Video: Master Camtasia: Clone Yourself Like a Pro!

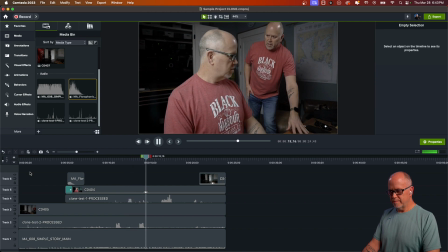(16:29) What do you mean? What are you doing? I'm editing videos. Okay.
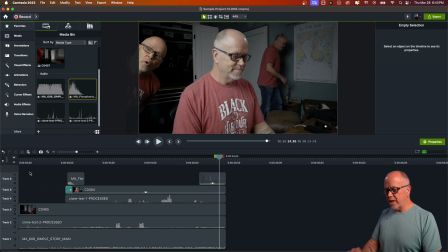(16:41)
Okay, one last change that I want to make here, one last edit.
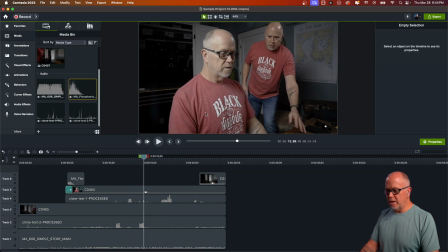(16:44)
I don't know if you can tell or not, but to me, this copy of myself looks a little too bright, okay? So what I want to do to fix that, so that's, if you can remember, that's this one here.
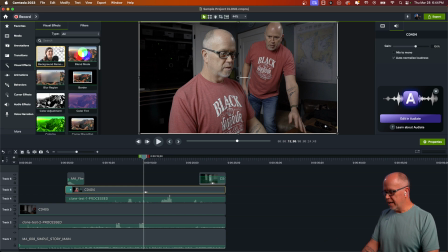(16:58)
Let's go up to Visual Effects and look for the color adjustment and drag that effect down, okay?
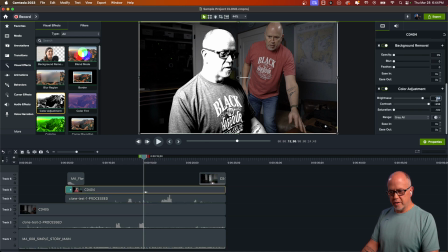(17:05)
And now let's reset all these values of the brightness, contrast, and saturation to zero. To get back to where we were. Okay, so that's unadjusted. Now let's just play with the brightness.
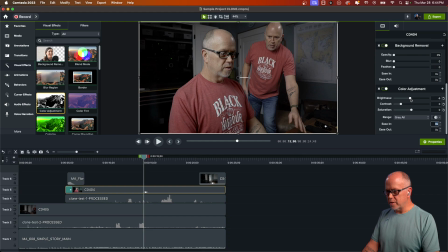(17:17)
I think I wanna darken that up a little bit. That might look a little bit better, and I think that's all I have to do. Saturation maybe, bring that up a little bit. Okay, I think that looks a little bit better.
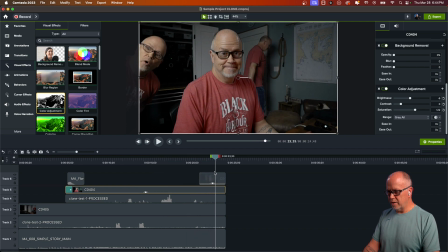(17:31)
Now let's just see this third copy here. What's the coloring look like on that one? I think that looks pretty good. You may find you want to modify the color properties of one or more of your versions, if you will, because if one version is further in the background, then maybe you want that person to be a little bit darker.
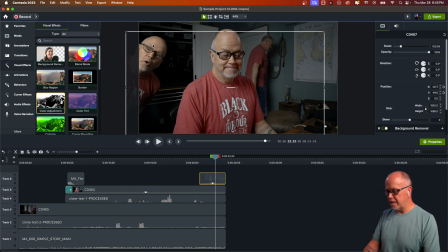(17:51)
So we could do that here. If I highlight this, that's this one here, if you remember, bring a color adjustment down. Let's go over and zero these values out again. And if I want this to be even a little bit darker because the key light should be just on me here,
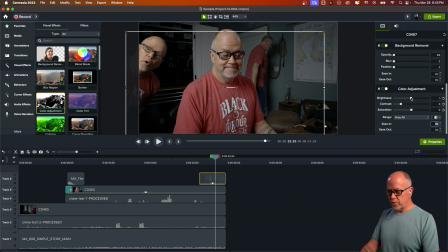(18:09)
we would just drag the brightness down a little bit. Okay, I think that probably makes the most sense. Okay.
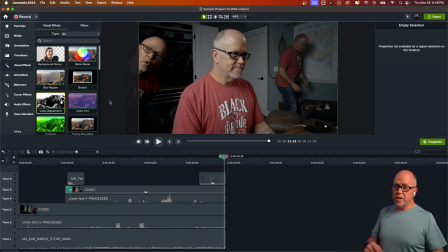(18:23)
There. Now, if you want to know how to turn this into a reel, which I've already done, if you want to check out my channel and look under my YouTube shorts, I've got this turned into a reel with text and whatnot. You can go check that out.
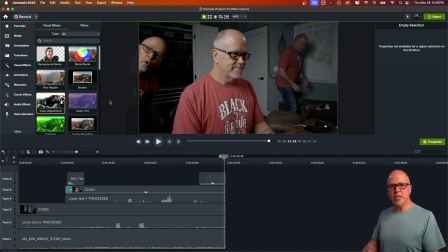(18:37)
If you want me to explain how I created that, let me know in the comments below and I can make a video on that as well, or I can cover that in my next live stream. If there's anything else you'd like to know how to do in Camtasia, let me know in the comments below. And while you're at it, hit the like and subscribe buttons. Also, I live stream Camtasia tutorials every week. I do live how-to tutorials, I show you how I make my videos, and I answer your questions live. So if you're looking to improve your videos, join me in the next live stream. I'm Rob, and I'll see you in the next video, or in a live stream. See you soon.